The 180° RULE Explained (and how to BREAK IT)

What up folks, Jordy here for cinecam.net and welcome to Creative Tuesday! But the 180 degree rule might not sound that creative, as it's a rule you have to follow. However, the cool thing is that we can actually play with this rule and even break it once we understand how it works.
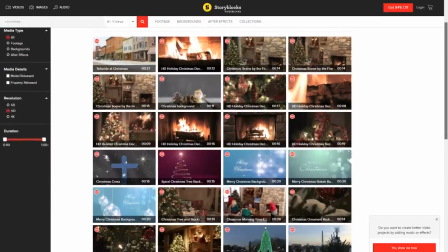Now, before we start, I first like to thank our sponsor, Videoblocks. It's a huge library where you can download stock footage, video effects, templates and more.
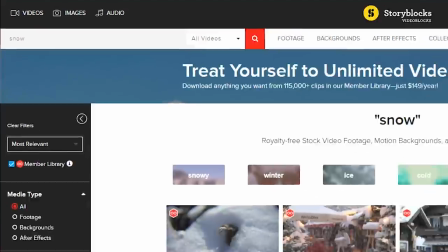We've been using it for more than a year now and VideoBlogs has helped us so many times.
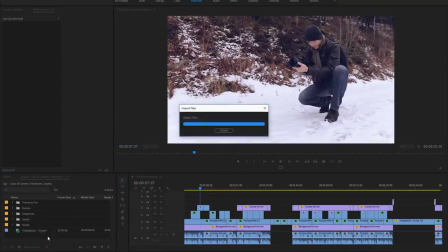There's always something we can find in their library whenever we are in need of any video assets.
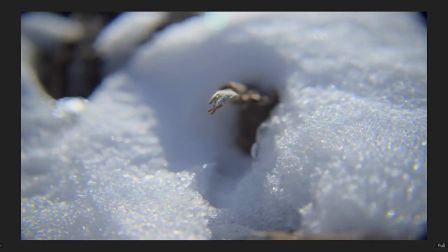I can recommend it to any creative person and if you just wanna check it out first, you can follow the first link in the description below to start a 7-day trial of unlimited downloads for free. Now, that 180-degree rule helps us with orientating or disorientating the audience.
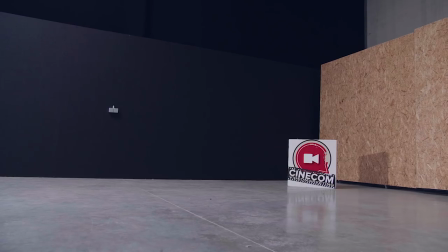First, we have to understand what orientation for the audience means. When we are out for a shoot on a certain location, we know how that location looks.
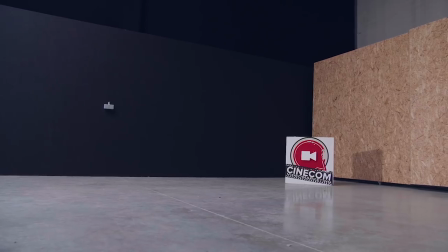We have an idea of space and where the different objects are located within that space.
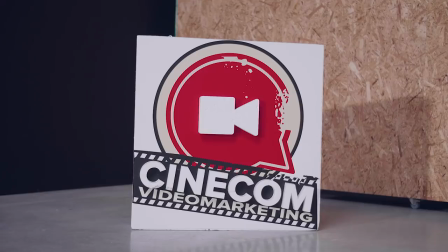If you would see a picture of one of those objects, we instantly know where that object stood. But what if you saw that picture before you even went to that location? Well, then you don't really know where that object is positioned in that space. In other words, you are disorientated. And the same thing happens when you're going to shoot a video on any location. If you're going to show that video to an audience who hasn't been there or doesn't know the location like you do, then they are more likely to get disorientated.
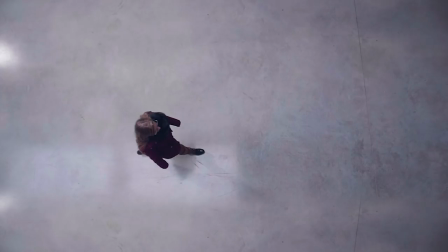And there's where the 180 degree rule comes in.
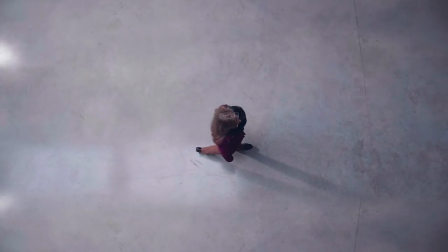We have a person walking from point A to point B. Now, you could make several shots of that.
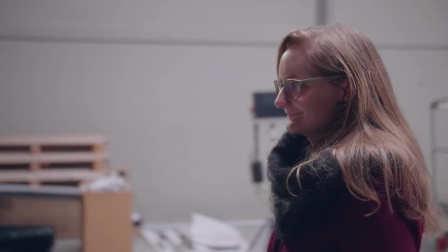We start off with a long shot and then perhaps cut to a medium shot. Now, in the example here, I broke that 180 degree rule.
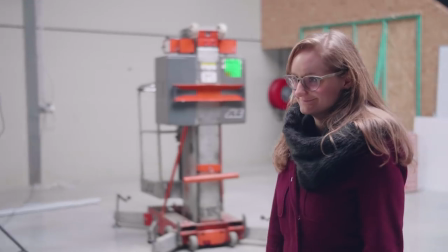In the first shot, Kim was walking from left to right, but in the second shot, she's walking now from right to left. The audience would feel like she has turned around in between and now walking back from where she came from.
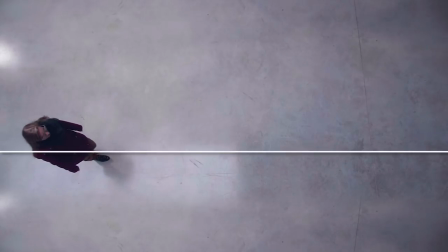But in reality, Kim was just walking in one straight line, and that line that she walks on is an axis or a divider.
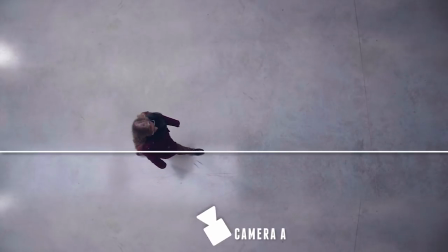In shot A, I had my camera on the bottom of this line, and in shot B I crossed that line,
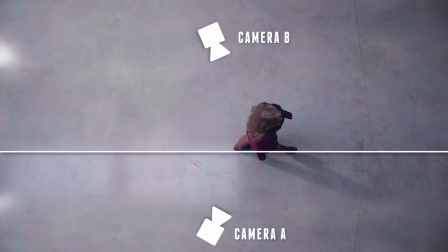which made it appear on camera like she has suddenly turned around. The idea of the 180 degree rule is that you have to pick a side and stay on that side.
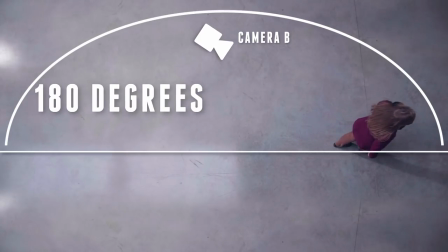You have an area of 180 degrees in which you can place your camera and whenever you stay in that area, and it doesn't matter which kind of shot you take, your subject will always walk to the same direction in your frame. And this is something very important to be conscious about. It's very frustrating for the audience if they get disorientated. And even if you have written your story that your character has turned around, it's still best to actually show your character turning around.
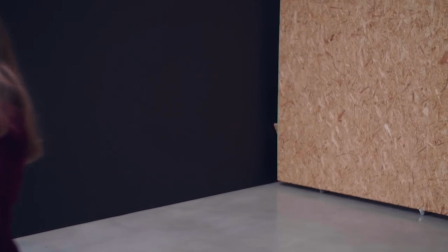When you don't do that, it's considered as a mistake by the audience. Now, this axis or divider is not only there when you have a walking subject.
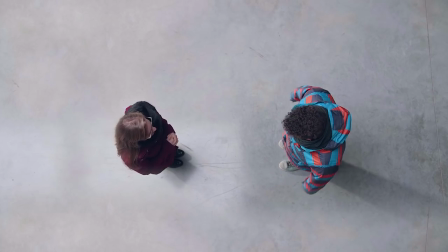Let's say that you have two people talking to each other. Here the divider is between your characters. Draw an invisible line between them and choose a side.
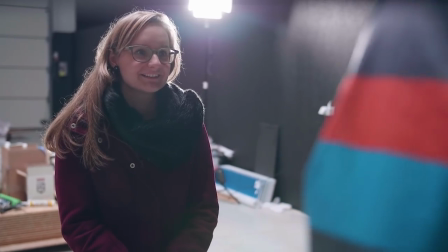One of your characters will look to the right side of the frame, and the other one to the left side of the frame.
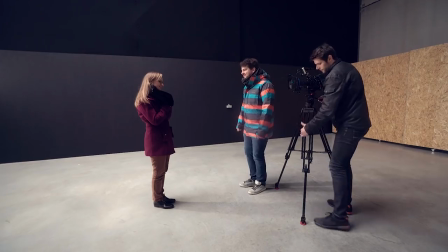In this way the audience knows that they stand in front of each other. If I would cross that line, the two characters would look at the same side of the framing,
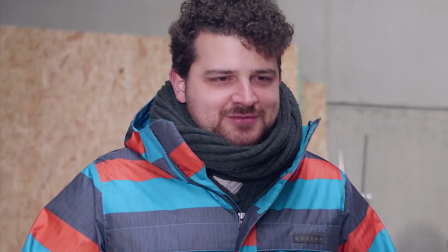making it appear as they would stand next to each other, even though they stand in front of each other.
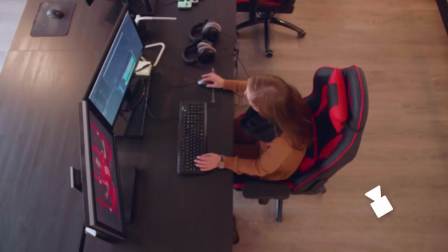And the same thing implies when you have someone working at a computer. The invisible line lays where your character is looking at, the computer screen.
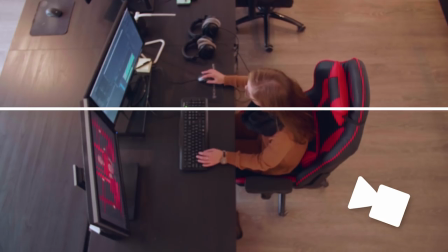Pick a side and make all your shots from that angle. Now, we've constantly been talking about orientating the audience. What we're actually doing is making it easy for the audience, making their brains don't have to process that much, it's just automatic pilot. So, if we would cross that line all the time, our brains will constantly want to figure out where the objects or characters in that space are at.